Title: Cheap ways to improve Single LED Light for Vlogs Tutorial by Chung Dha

Hey filmmaker, Chung here. In this video we're going to talk about how to properly light yourself with a single LED panel for your vlogs or for your YouTube channel. And you might want to buy like a single LED panel like this, the ALM9, which is nice and small and actually lasts for quite a long while. But yeah, putting it directly on top of your camera might not get the desired look that you want. Right now I'm actually using just the studio or the office lighting here and just the lighting on the ceiling.
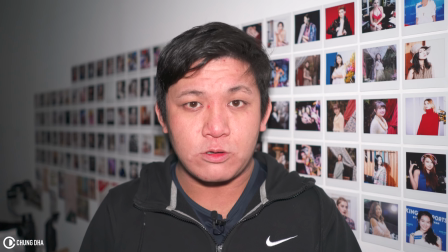29s
And now we go to the LED panel. So we are now recording with the ALM9 straight on top of the hot shoe of my camera.
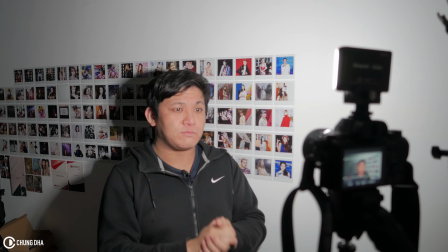38s
And the first thing I noticed from this point of view is that it's very bright on my eyes,
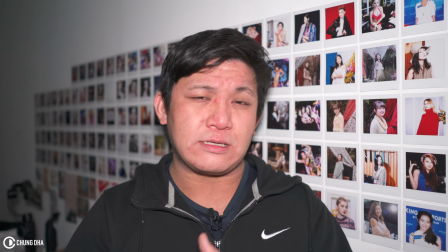45s
and it's quite like I need to kind of squint to look at the camera because it's blinding me.
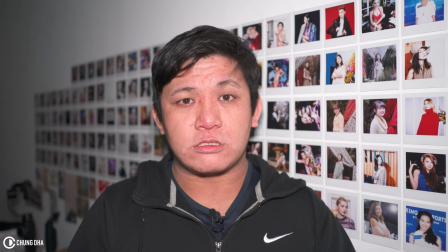52s
And also the light should be quite harsh, so it should have like quite dark shadows on me, and it's also not that pleasing of a look, so you can see all the bad things that is happening on my skin,
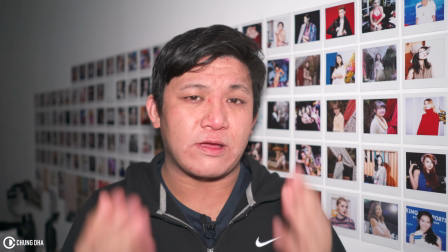68s
and it's quite in full detail. Instead of having like soft skin, it should be quite harsh of a look.
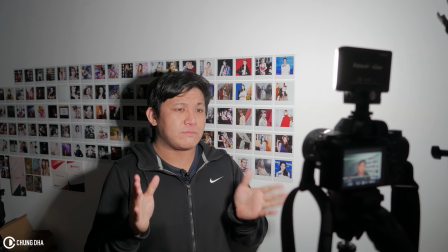74s
So I don't really recommend to light it like this. Even though there is a diffuser on top of the LED panel, it still is not that strong enough.
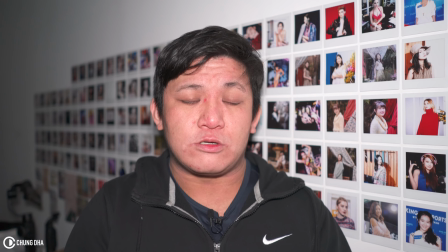84s
So we want to diffuse it even more. So we're going to put it on top of a light stand and actually see what kind of diffusers we can use that are a cheap way to get it nice and diffused.
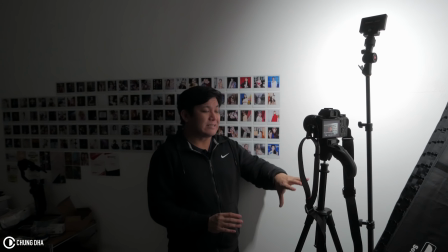98s
So I'm now using the ALM9 on a light stand, bouncing the light off a white wall onto my face.
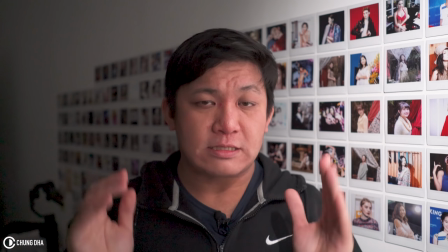105s
So you can see actually a contrast between this side and this side, that this side is brighter, this side is darker.
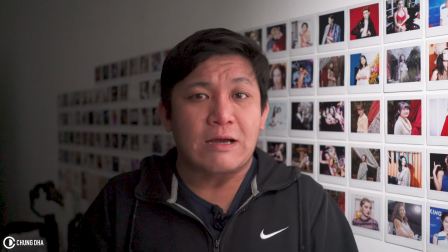110s
But the also downside with this is bouncing off a wall,
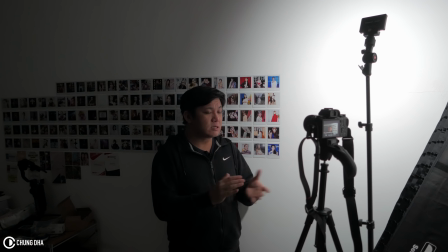115s
the brightness of the light actually lessens, but you do get like a nice soft light.
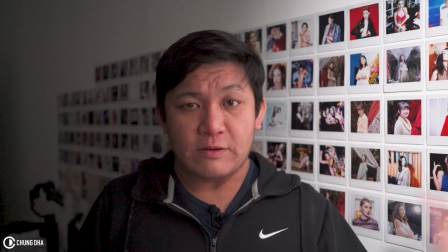123s
You could also achieve this with a reflector if you don't have a white wall,
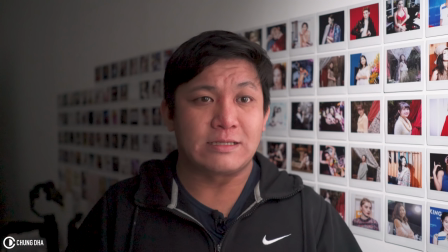127s
but still you have to have quite a lot of gear then next to your light stand and the light itself. So let's see how we can also light this scene with a different method.
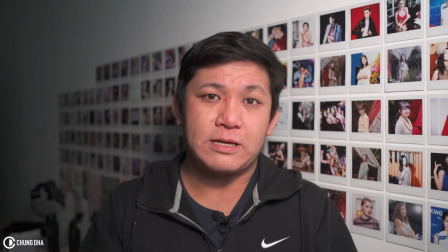141s
So I now actually placed a white milky plastic bag over the LED light itself,
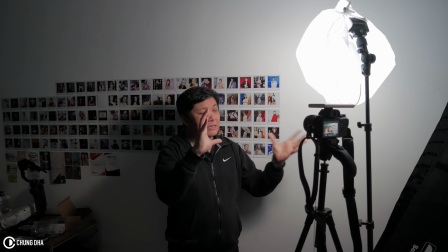149s
and actually I blew it up with air, so it's now kind of like a makeshift china ball with a plastic bag,
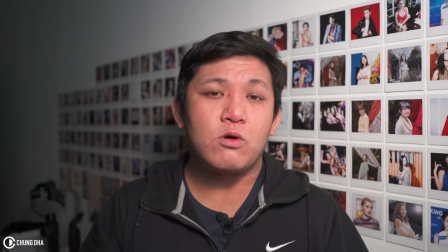156s
and it should give me a more pleasant softer light also.
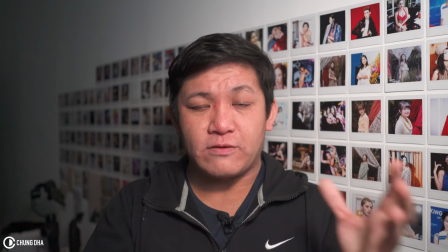162s
And it's also not as harsh of a light for me to look into the camera,
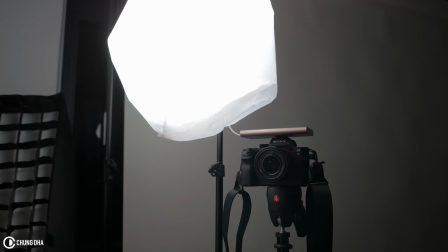169s
so it's not blinding me, and it's actually quite pleasant to still look at the camera and not be blinded by it.
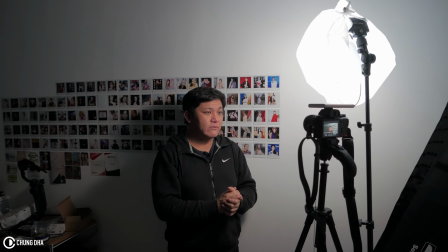177s
So this should also be quite of a pleasing light to do or make yourself.
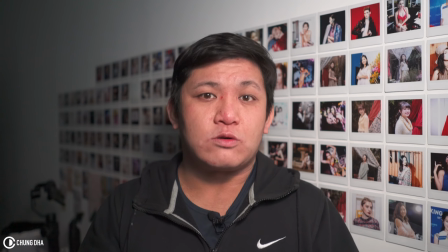184s
And yeah, of course, now you don't have to bounce it off a wall or off a reflector, and you can use it a very inexpensive way to diffuse the light and actually make the light bigger.
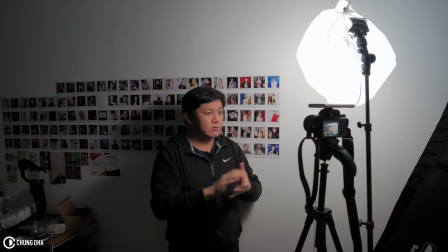197s
So actually a method to get like proper or nice diffused light is to actually make the light larger. By doing that is actually either placing light close to you to get it actually more diffuse,
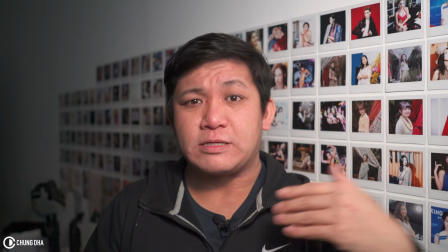212s
and actually getting less diffuse is actually when you place it further away, when this light source actually becomes smaller.
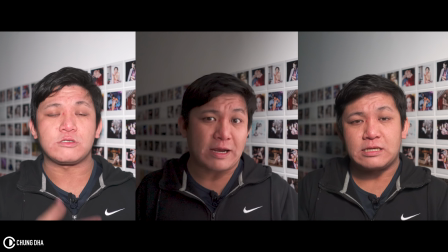218s
So the closer you place it is actually much softer, but also if you make the light larger,
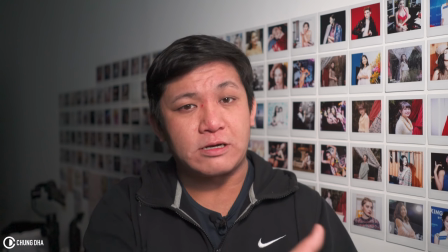225s
so by actually bouncing it off the wall, it actually becomes a bigger surface, but also like putting a plastic bag,
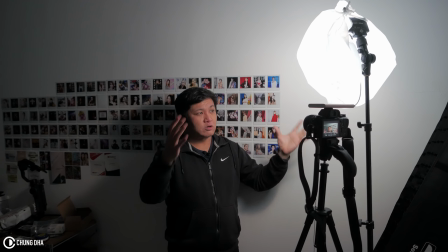232s
blowing it up around it, this also make a quite larger light than it's before. So this is like 10 times bigger than the small panel that we had.